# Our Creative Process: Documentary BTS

And no matter where you are in the world, there will always be one side of your subject that is truly backlit. Even if the sun feels like it's directly above, it's almost always going to be on a slight angle.
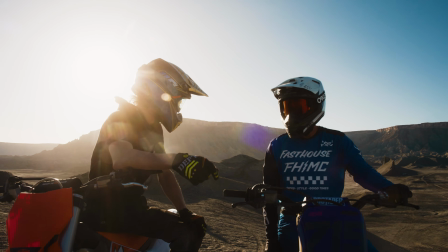(4:25)
So due to our scheduling with this film, we couldn't always shoot at sunset.
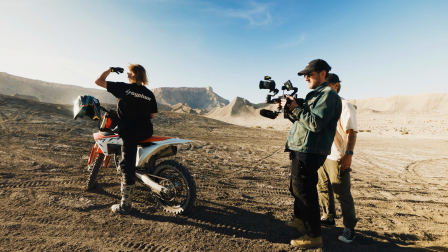(4:30)
I was actually a bit nervous with this, that I traveled all this way to Utah and I had to shoot in the middle of the day for the majority of the footage.
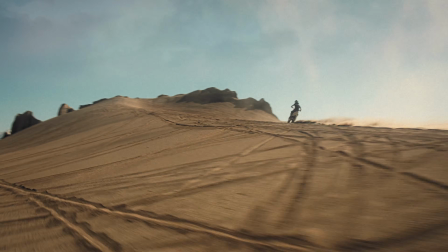(4:36)
But I'm really pleased with the way it turned out,
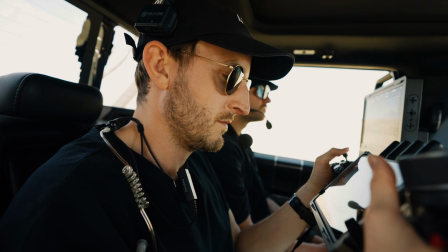(4:39)
with us really focusing on even just waiting an hour or two until it was maybe like 2 or 3 p.m. and the sun was just slightly behind our character.
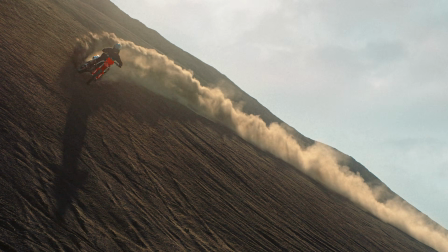(4:46)
You can see that really big epic shot that so many of you liked at 4:50 52 of the film, where Braxton comes up the hill and comes down towards camera.
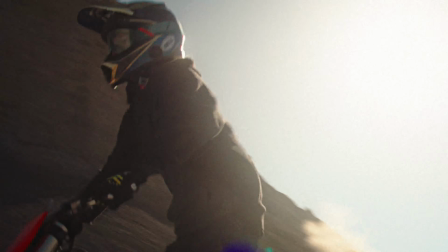(4:55)
That's like the middle of the day. The sun is so high, but when you pick an angle and you bring the camera low,
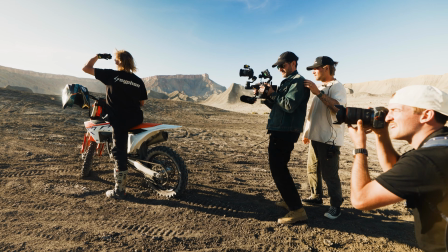(5:00)
you're still getting the impact of backlighting, and we are still able to achieve flares.
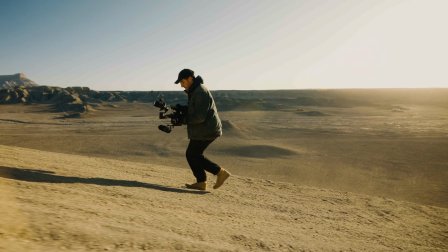(5:05)
And honestly too, sometimes you just gotta embrace the lighting you have. Make the camera movements dynamic and embrace the flat lighting.
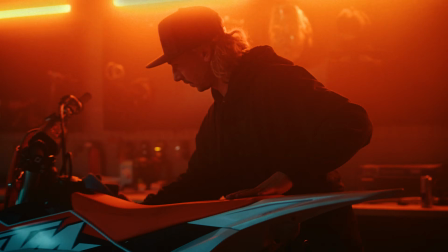(5:11)
If your camera's moving and your story is interesting, sometimes the lighting can come secondary. Did a YouTuber just say that?
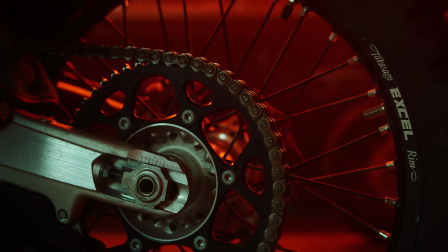(5:27)
This next question is a bit of a longer one. I was just wondering, from a filmmaking curiosity point of view, why the big jump was in the middle of the film, around 3:45, with a fairly light score, and not built up to a more triumphant ending with a bigger musical score closer to the end. I think that's just it. It was different. Oh, I got a smudge.
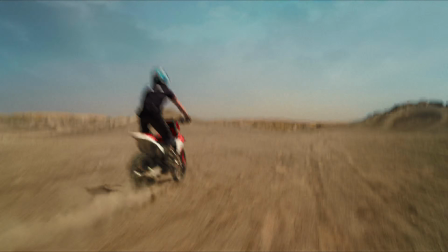(5:44)
When working with the score from MusicBed on this film, we wanted songs that weren't drawing too much attention to themselves.
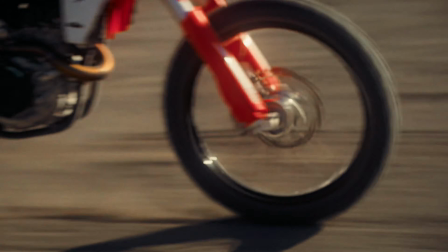(5:52)
And for Braxton, this moment of him going over the jump was less than some big epic stunt,
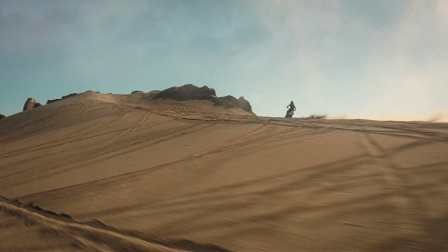(5:58)
and it was more of a meditation of him reflecting on the life of his cousin.
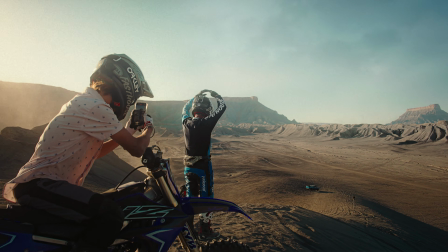(6:03)
I didn't want this just to be some daredevil film about a guy ripping over a jump.
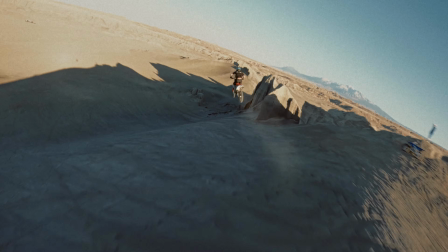(6:08)
I wanted it to be about confronting fear
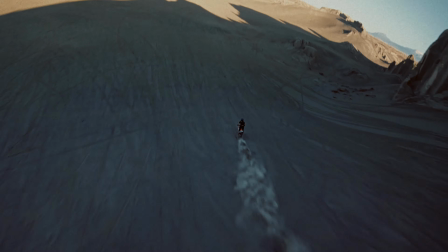(6:15)
and how this kind of strange thing as humans,
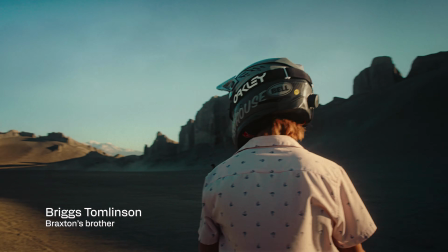(6:18)
where we have to return back to a location to remember people, that just the memories and the thoughts aren't enough.
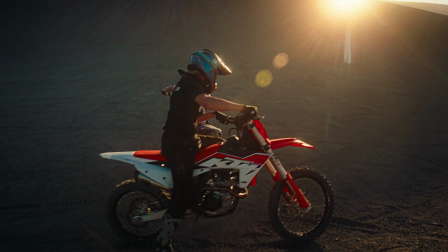(6:24)
So for the musical score, it needed to reflect that. It needed to feel ethereal, like we were inside his mind.
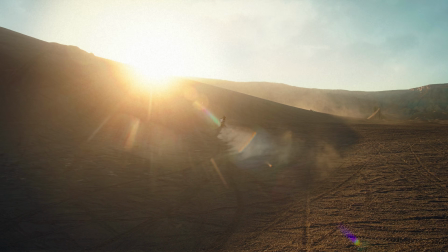(6:31)
And I find kind of some of the music libraries out there, or some of the songs that people choose, are just too epic, too triumphant, draw too much attention to themselves. And this is where you want to use music that's a bit more mature. And you often get this from film composers.
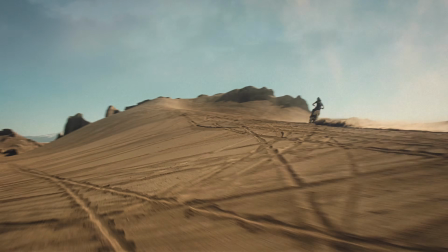(6:46)
For me as a filmmaker, I want people to forget they're watching a movie. What a lot of comments people left was, wow, that 6 minutes flew by.
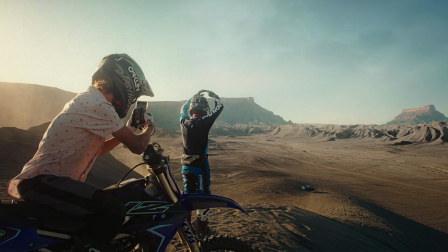(6:52)
And I think if you're always punching people in the face with your score, it can be annoying.
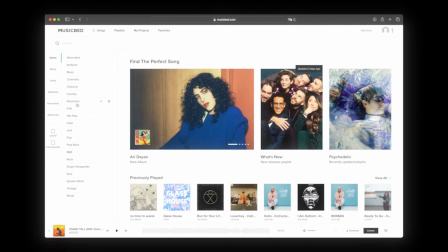(6:57)
It reminds you that you're watching a film. MusicBed has somewhere around 40,000 songs handpicked and curated by the filmmaking team that they have at MusicBed.
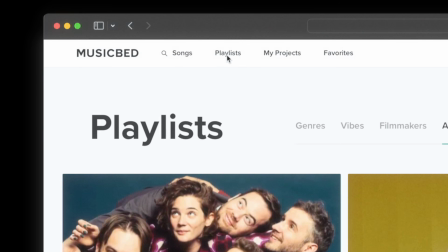(7:06)
Their library has always been the easiest to work with for our films.
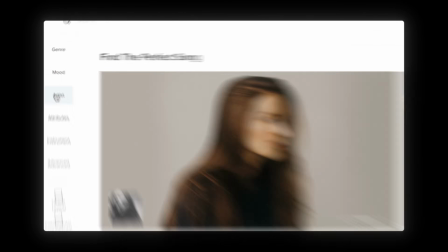(7:11)
So perhaps you want to try MusicBed yourself for one of your upcoming films. I threw my coupon code below.
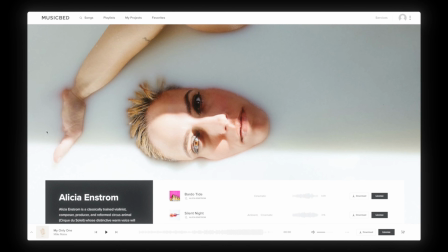(7:15)
You can sign up for a free account and also get 1 month free with an annual subscription. Australia, if you don't like something, it's yeah, nah. But if you do like something, it's nah, yeah. Bit confusing, if you ask me. How did you come across this story? My bro Nick Dean hooked me up.
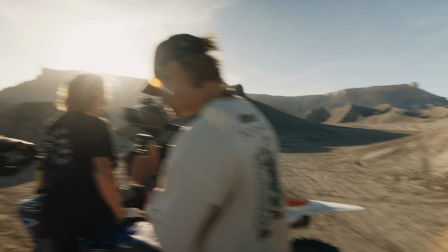(7:39)
So when DJI approached me to shoot a doc, I began calling different people I knew who have access to different communities.
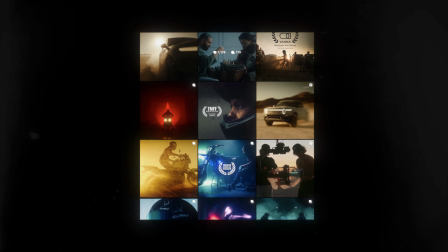(7:46)
And Nick, he has an incredible Instagram with so much automotive and vehicle and car footage
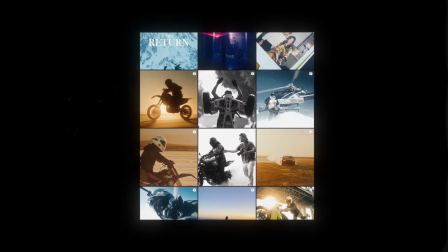(7:51)
that I thought Nick might know some people that not only do cool stuff on a motorbike or in a car,
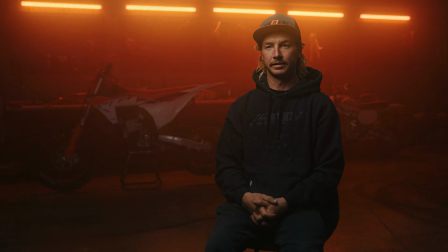(7:56)
but that there would be a deeper layer to the story. So Nick and I began chatting, and I invited him to come onto this project to help produce and DP. And that's when we spoke for a couple hours on the phone, and we just threw out different names, and eventually we came to Braxton. When I got on the Zoom call with Braxton and started asking about his life and if there was anything that had more significance in his motorbike career,
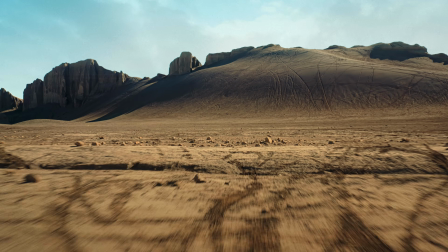(8:16)
he talked about this place in Utah. And that's when I realized there was another layer.